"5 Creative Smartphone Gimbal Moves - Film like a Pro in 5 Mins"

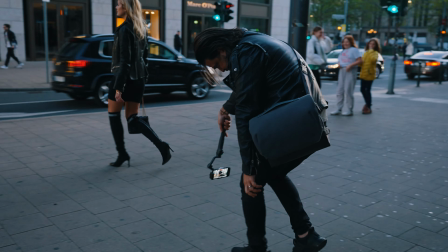0s
In this video, I'm going to share five gimbal moves with you that will take your filmmaking skills into a whole new level.
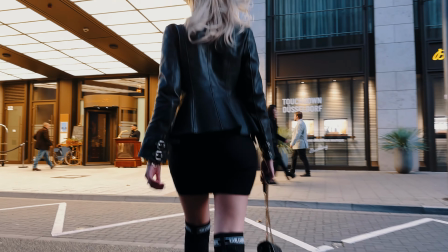6s
Five simple techniques and you will be a whole new filmmaker, I promise you that.
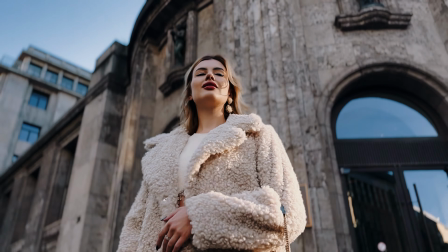10s
And all you need is your phone plus any smartphone gimbal that you can get your hands on. Stay tuned.
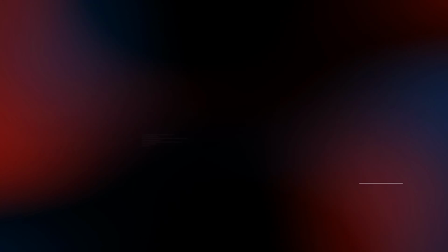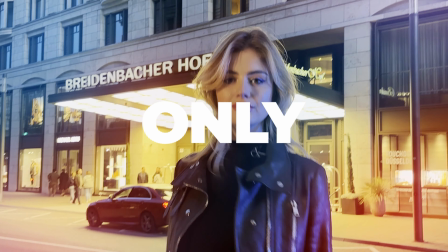What is happening everybody? It is your boy Sean and I'm you know whatever you are, like always, you're doing fantastic.
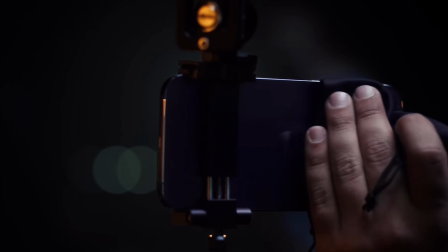33s
I don't know if you noticed but smartphone cameras are taking over smartphone filmmaking has entered this new stage and every year there's new technology 4k 60 prores 10 bit you name it but it's not only the camera that's getting all the love and the attention it's other smartphone filmmaking tools as well like gimbals every year we're getting new models released from different brands i currently have the dji osmo 6 and with just a phone and setup like
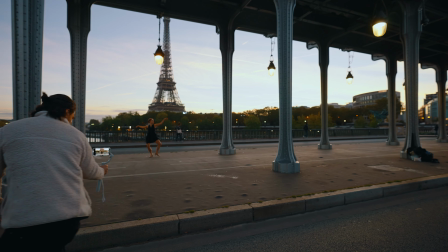57s
this you can get out there and create content like never before it is a lot easier to start your filmmaking career and you don't necessarily need all that high-end expensive and heavy camera gear this is pretty much all you need to reach those filmmaking goals and in this video i'm going to share five
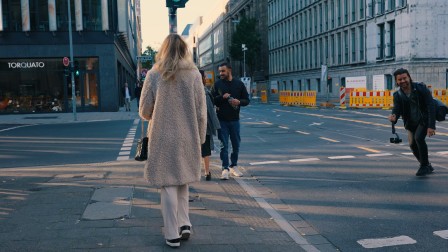70s
gimbal moves that will help you become a better filmmaker so without further ado let's get to it the first one almost feel like i invented this move but it's probably not true but that's how i feel about it because i've been doing this move ever since the run in m days back in the day in 2015 when gimbals were just hitting the market even before we had the luxury of having our hands on stabilization systems as budget filmmakers
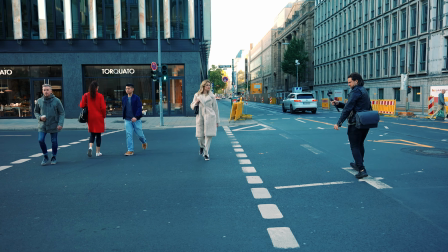92s
i always had this vision of a moving object moving towards me and I'm moving in a separate direction
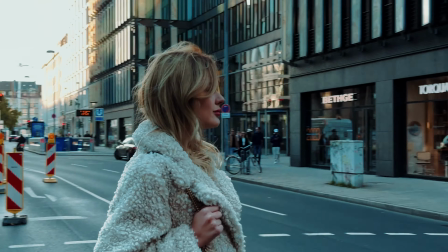97s
with a tele lens and I'm creating this beautiful parallax effect behind my subject.
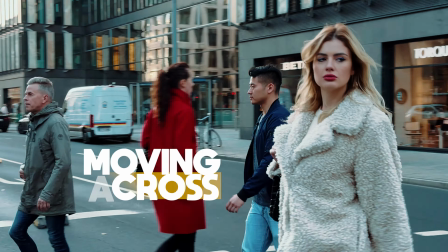102s
So the first move is called, let's just come up with a name, moving across in a separate direction.
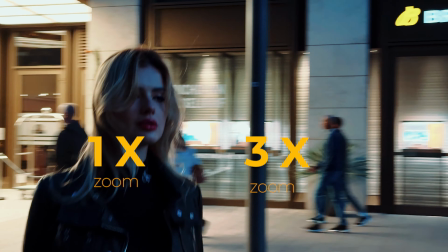107s
Now you can use the 1x zoom for this shot or you could use the 3x. I prefer the 3x just because it adds that parallax effect.
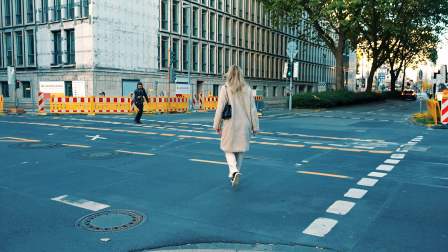114s
The movement is very simple.
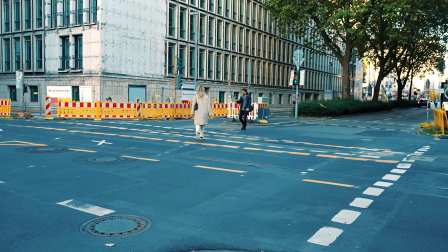116s
You're moving in the opposite direction of your subject but the trick is to try to keep your subject in frame at all times but
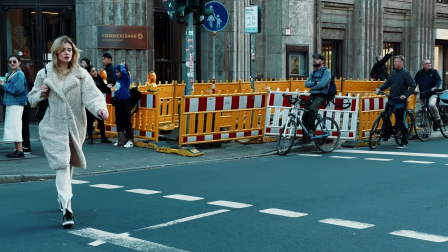123s
when you're on a tele lens it makes it a little bit challenging but with a little bit of practice and adjusting the settings of your gimbals to be smooth
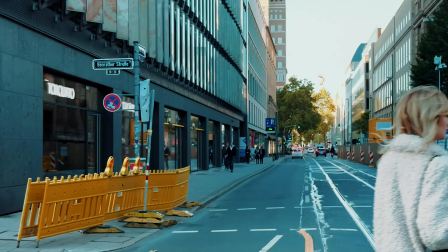130s
as eggs you'll be able to pull this off just fine
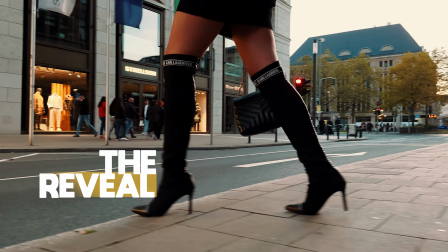134s
let's call this one the reveal i'm calling this one the reveal because we're revealing the character and
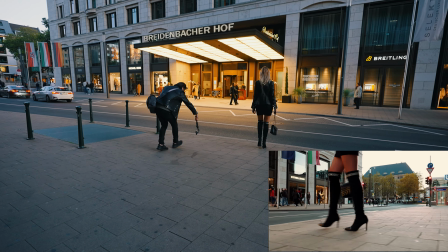140s
the location at the same time so it starts with a tracking shot that starts with close-up from the feet of our character on the
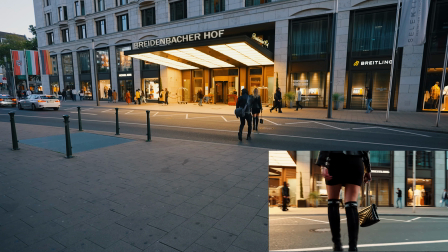148s
side and as the subject moves we go behind it and as soon as we get closer to the location the camera rises
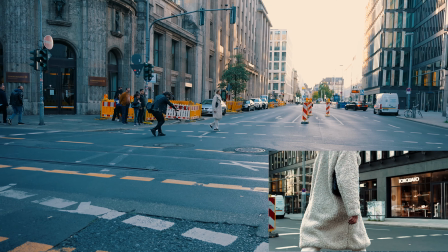157s
and the camera angle at the beginning is somewhat straight and as soon as we start to come up i tilt the camera just a bit with the angle a little bit
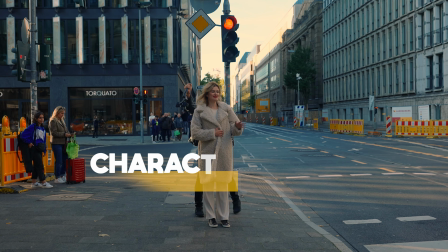165s
higher just so we can see the location problem the next one is called the character reveal now this is a really nice way
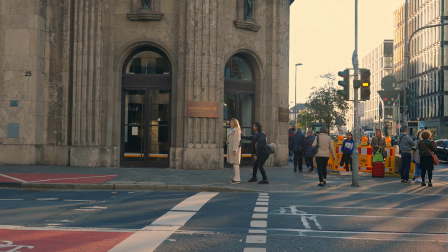174s
to reveal your character for the first time and the move starts with the camera being on the side of the shoulder of our character and we pull back to the
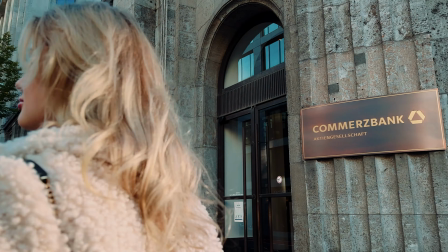183s
opposite side while the character is turning around and this combination creates a really nice dynamic movement and i'm using the 1x lens and i'm trying to
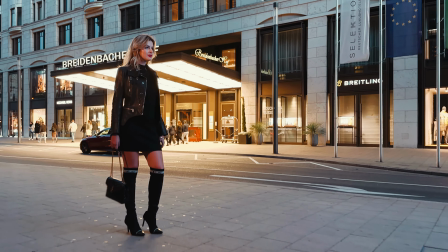192s
keep the subject on the left side of the frame to get a better composition when i'm pulling out let's call this one the dolly pan this move
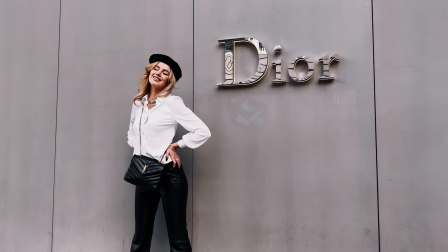201s
really works well when you have your subject against a wall so when you are panning throughout this shot the wall really plays a big role in the
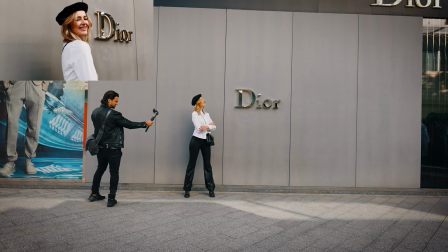208s
change of our perspective and that makes the shot really nice and as soon as we get closer to our model she looks into the camera to
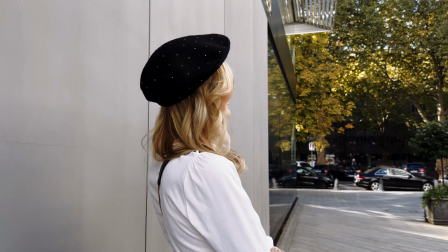215s
make the shot even more dramatic and really grabs the viewers attention tilt
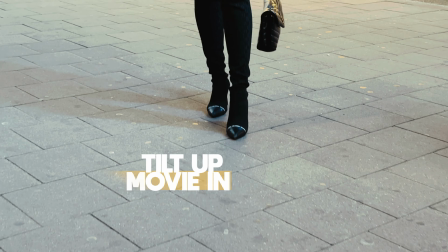222s
up moving in
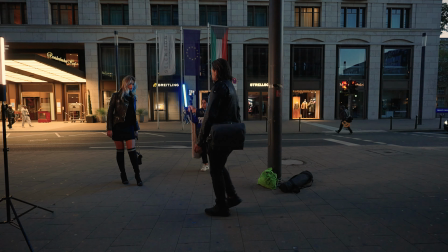229s
this shot I I start by the feet of our subject and as I move in, I tilt the camera upwards, revealing my character,
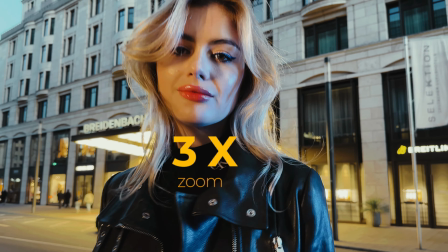236s
asking her to look in the camera, and I'm using the 3x camera on my phone to make this shot more dynamic. Now you might be wondering, Sean, what is your color grading swan point? Well, don't you worry, my friend.